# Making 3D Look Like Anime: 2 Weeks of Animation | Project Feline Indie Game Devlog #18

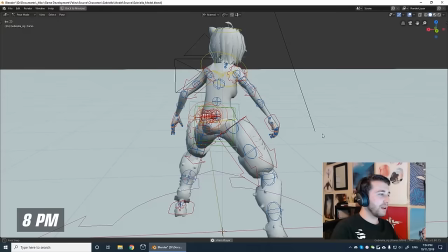(7:53)
That was like a common thing I was getting was that, oh yeah, she looks like she's breathing a bit too quickly so i've been trying to alleviate that a bit so what i've done mainly
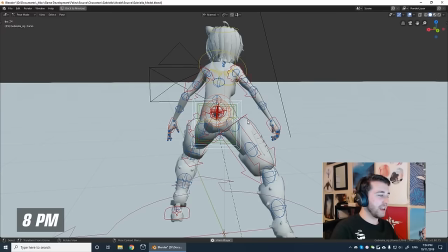(8:01)
again it's more curved stuff so as you can see the hips kind of bounce up and down now
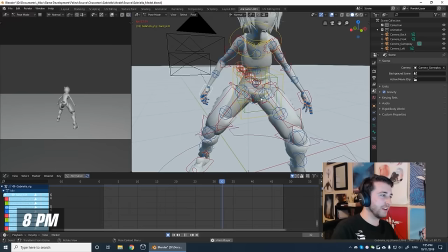(8:06)
instead of drift i've also um offset the hands and have those bounce a bit too having them out of sync with the hips definitely
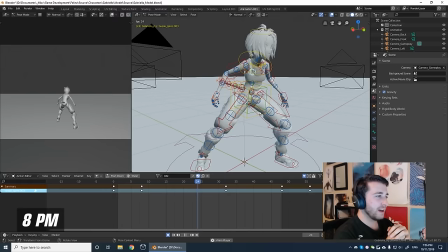(8:14)
feels a lot more natural i didn't get that much sleep last night so i'm feeling a bit more tired than i did yesterday i didn't get through things as quickly but i think i'm getting some refining going on which is good so yeah i may decide to do more work today i may not i
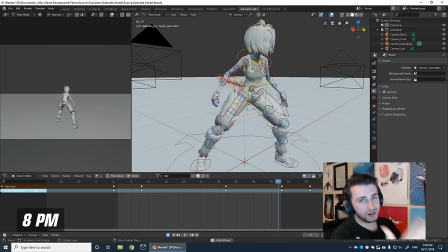(8:27)
think i might just take the evening off just to unwind and get myself to bed on time so i can go at it tomorrow but if i
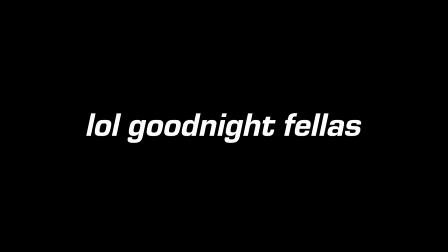(8:34)
do decide to work i'll update you guys then if not i'll update you guys tomorrow so i'll see you all later alrighty
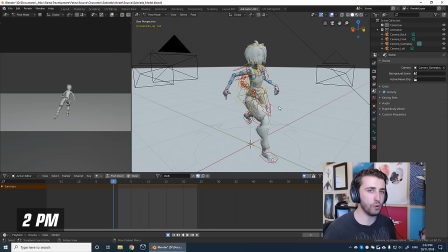(8:45)
so i'm about to get back into things but i spent about an hour this morning just creating up a new walk cycle animation and refining some of
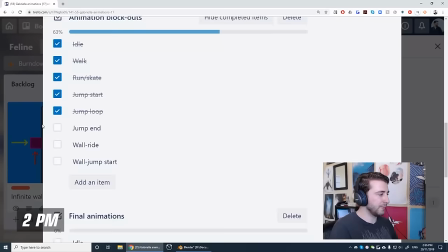(8:52)
the other animations so in my walk at the moment it's basically just like a less intense version of the skate or run animation. Now I have indeed updated my checklist a bit so I've got a blockouts checklist and the finalized checklist. After I get all these finished I might chuck it into Unreal and test it just to make sure it all works and then we'll get along to finalizing them all.
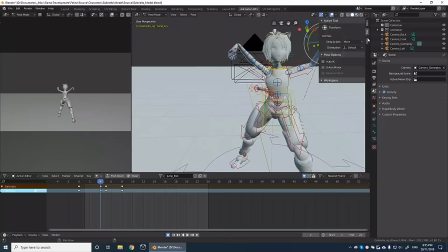(9:11)
We'll see how things go but let's get back into the work.
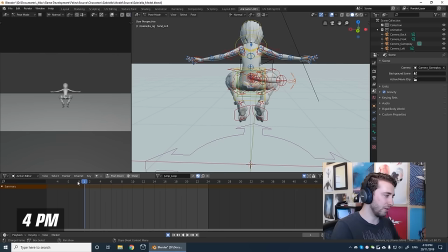(9:17)
So I've got the jump loop going now and I have like the tail kind of moving in a circular kind of pattern.
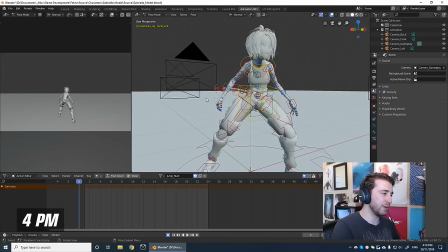(9:23)
I also have made some progress with the jump like the beginning of the jump animation going from the idle pose to the jump pose and it's a very quick animation so if I if I go through it frame by frame for you guys we've got the idle pose she then bends down at
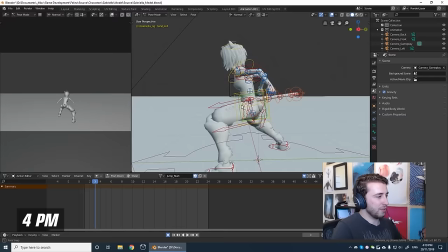(9:40)
frame three and it's like this very exaggerated crouch and I might even go a bit further with this and then the immediate next
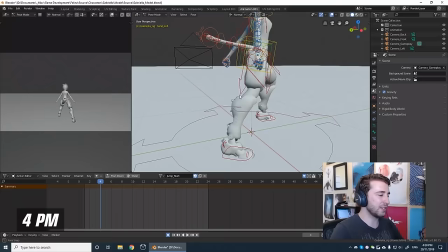(9:47)
frame it's very very quick I have it so that she's like starting to sort of push herself up in the air but those are fully stretched and the legs are starting to stretch a bit as well so after that that pose the next pose she's now her feet have left the air and she's going into
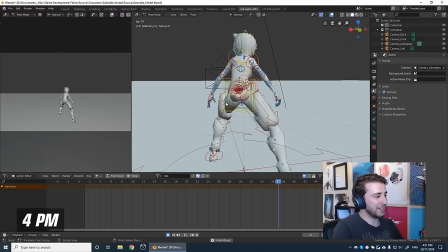(10:04)
the jump pose and for the idle animation itself I've spent a considerable amount of time on that tail making sure that it sways in a natural looking
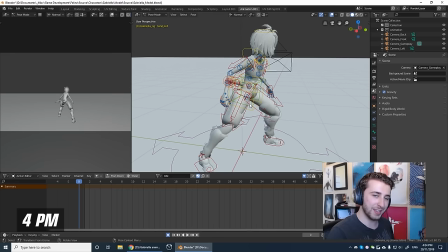(10:12)
way so I kind of have it going as sort of like a figure eight pattern that's that'll be probably it for the moment.
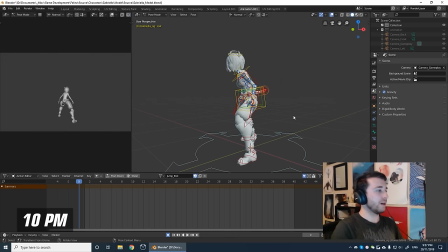(10:18)
I might do some more work later and show you guys then. Now I've got a bit more stuff going on in these animations. One thing I really want to show is the jump that I've got going on here. I've just got a test on the root bone so that it moves up and down so I get an idea of the
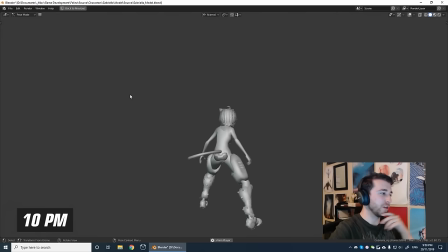(10:33)
actual movement on camera of how the character will jump and this is the in-game camera view.
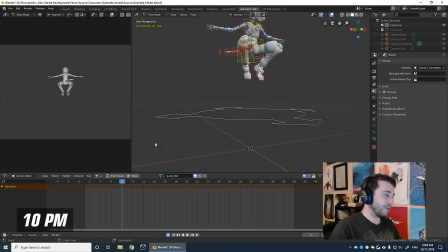(10:38)
So yeah I've mainly just been focusing on that land trying to get the sort of land animation going.
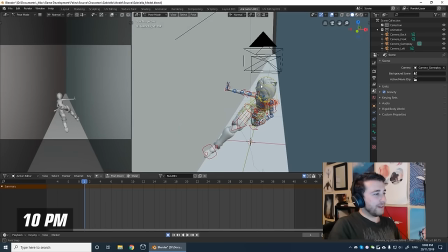(10:44)
I've also made a start on trying to get the wall run pose and by golly it is difficult i've added some template walls here to kind of get an idea of where the wall surface is and i've just literally copied the skate animation and tilted everything a bit but yeah this is definitely
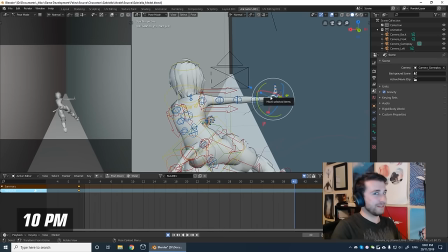(11:01)
going to need some work as many people have pointed out ever since the very very first devlogs people are always wanting the hand to be making
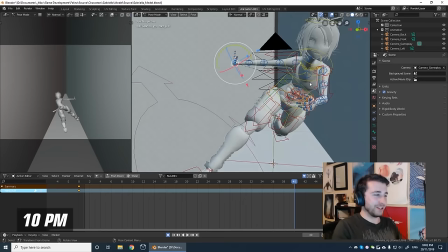(11:08)
contact with the wall it will make contact with the wall so hopefully that's a that's a few wishes fulfilled there it's just going to be tricky to
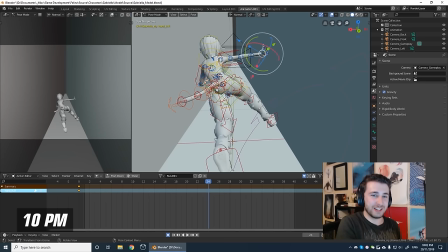(11:16)
figure out how to do the legs and weights and all that because you know physically this is impossible you can't really skate on walls like
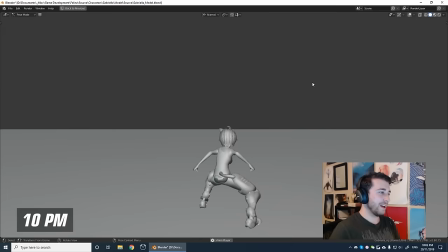(11:22)
this but I want to make it look as convincing as possible but yeah that's what it looks like in the gameplay view so far that's what I've got for today I don't want to try and rush things too much I think Monday was a really great day I feel like I've got a lot done but now I'm starting to feel like I'm slowing down a bit not sure why that is exactly.
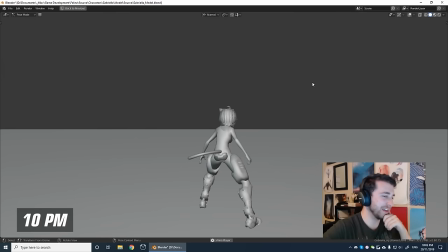(11:39)
I guess animation is just kind of tiring. I'm a bit scared that I'm going to burn out too soon but uh I think we'll get through it.
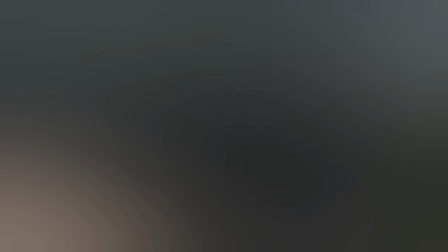(11:45)
But yeah I'm going to sign off for today and I'll report back soon.
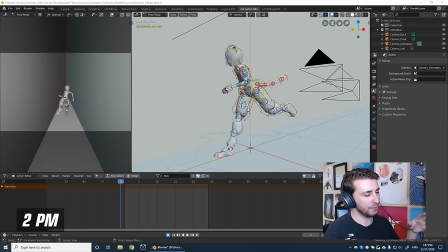(12:00)
So I've spent a bit of time this morning just refining more things. I've made some progress here on the run or skate animation.
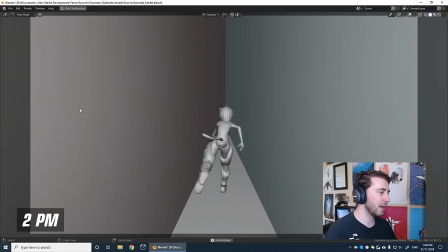(12:08)
You can see I've tried to sort of make it look a bit better from the side and I've been doing things as well just with the hands and improving the timing of those a bit. If we go into the gameplay view that's roughly how it looks and I think it looks a lot better than it did before. I've been looking up more reference material of inline skating and trying to emulate the professional
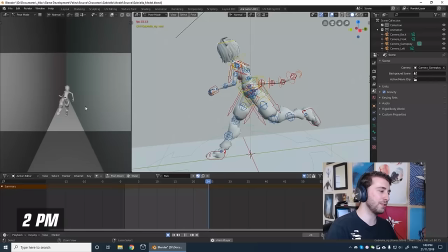(12:25)
look to it so that Gabriella doesn't look like a complete amateur so that's been pretty fun.
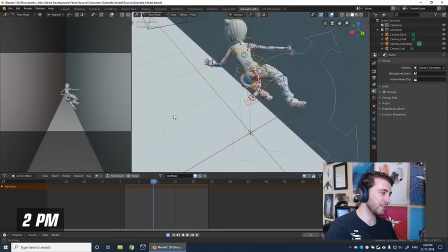(12:31)
I've also tried to make some efforts with a few other areas.
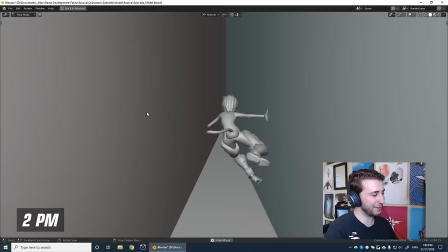(12:34)
I've been mainly trying to get this pose right for the for the wall ride and that's been really really really tricky again it's extremely rough test
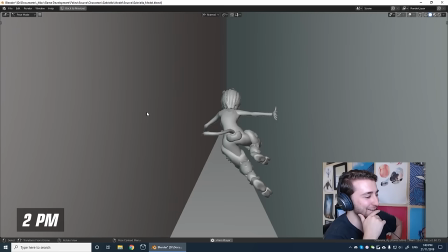(12:42)
here of how the legs might move because it's yeah I honestly don't know how they should move at all I'm just trying to get those poses sorted mainly this is going to be a real challenge today I might take a little bit of a break from the animations and do some gameplay stuff it's just a bit
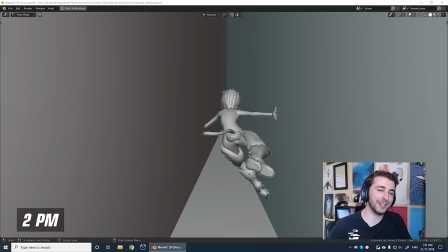(12:57)
exhausting doing the same task for a long time so I want to mix it up a bit so check back soon all
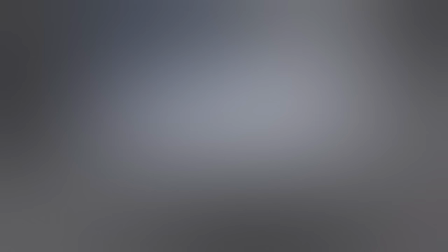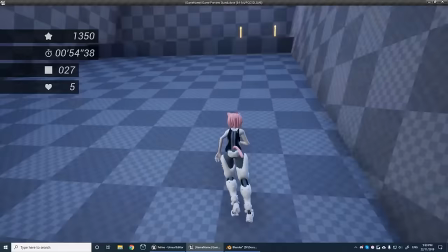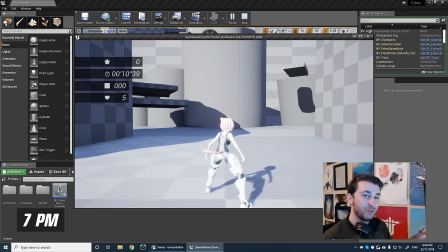(13:15)
right so I spent this afternoon doing a bit a test in i thought seeing as i had these animations but i might as well give them a try
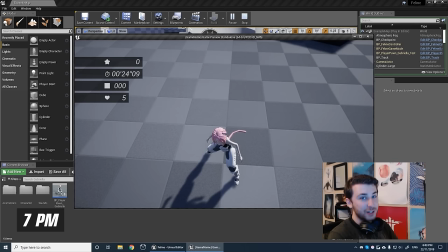(13:21)
in engine to make sure they'll work before i continue working on them so i've got the new model in there's still a few bugs with
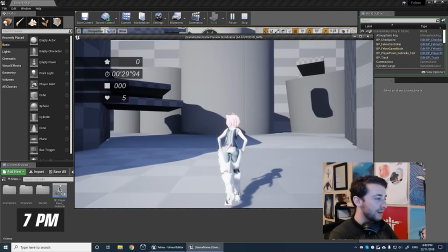(13:28)
it that i'm glad i noticed now but i've got here the idle animation and i've got the got the skate animation in place as well i've
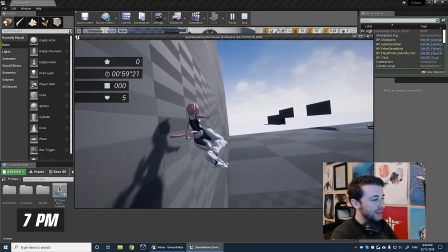(13:36)
got the jump animations in i've also added in the wall run animation as well unfortunately it's only on one side so if you try it from the
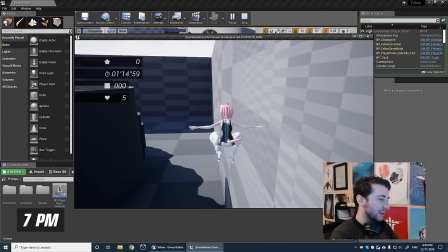(13:44)
other end it'll just play the same clip my brother just tested out for me to see what he thought and he liked what he saw a
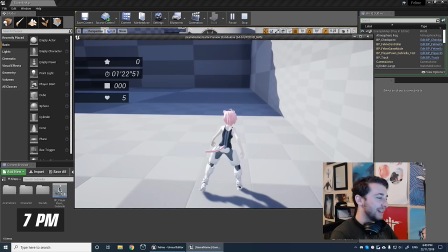(13:51)
few little areas i need to fix up but i reckon this is looking way better than the current version of the prototype and i feel like it's
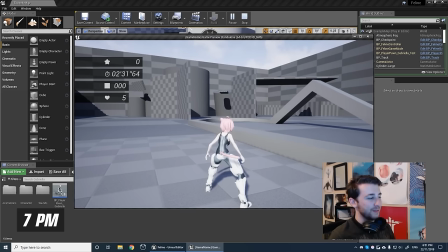(13:58)
gonna really blow people's minds when it's implemented again this is just to test it out this isn't what it's gonna look like in the final thing that'll be a
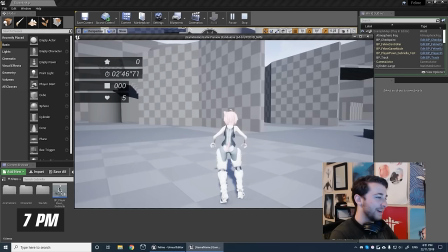(14:05)
whole video in itself where i import everything and show how i apply textures and whatnot i do have this weird bug though with the
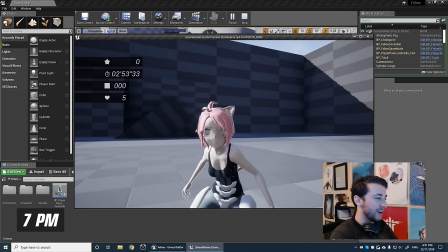(14:12)
idle that i'll try and show you guys so you see my character there but when i strike the idle pose my eyes disappear
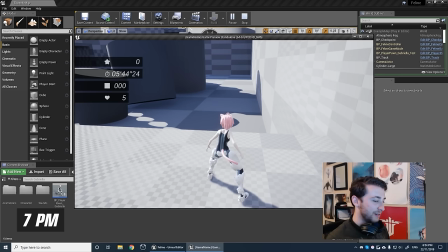(14:19)
so that's a bit of an issue anyway i'm gonna take some time off now i'm gonna go watch like a movie or something and i'll catch you guys either tomorrow
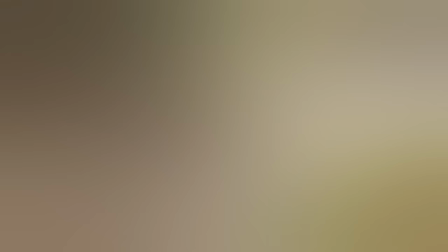(14:26)
or on sunday
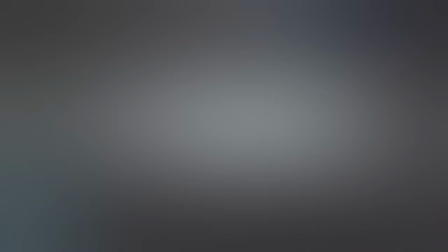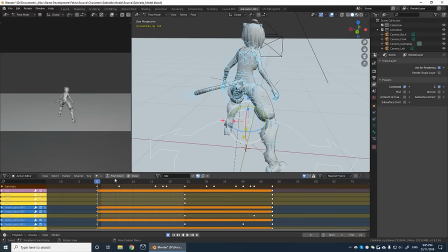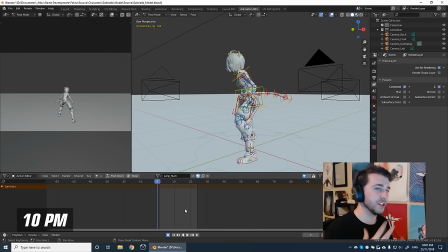(14:42)
i spent some time today retuning and refining the animations a bit i'm mainly taking into consideration some feedback i got on specifically
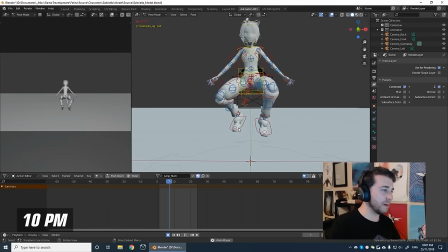(14:49)
the jump animations and bits on the wall right animation so i'll show you what those look like for the jump i mean from a distance it doesn't look all that different
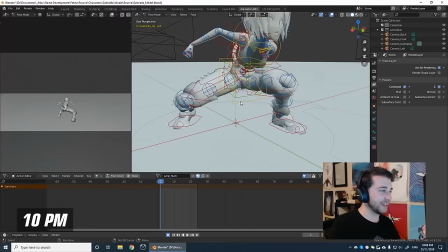(14:57)
but if you go through frame by frame there are some differences. First of which being I've like exaggerated the anticipation stage.
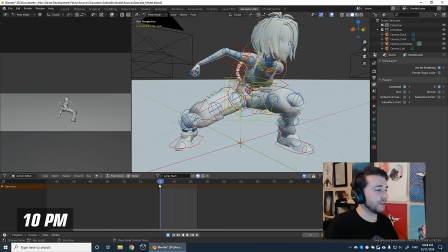(15:04)
I've tried to put her as close to the ground as I can without it looking too strange. I've also scaled the feet up a bit too.
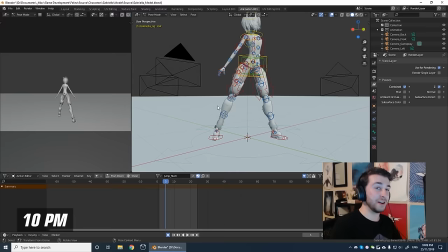(15:11)
The actual feet will squish when she's crouching down and I know it looks super weird.
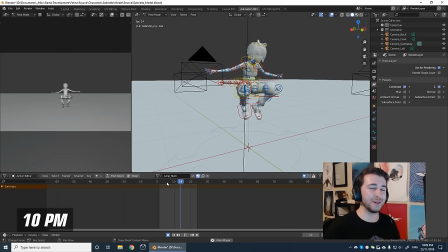(15:15)
She's like super stretchy like rubber but when it's being played really quickly especially when you've got it in the engine and you're jumping in game it just feels better.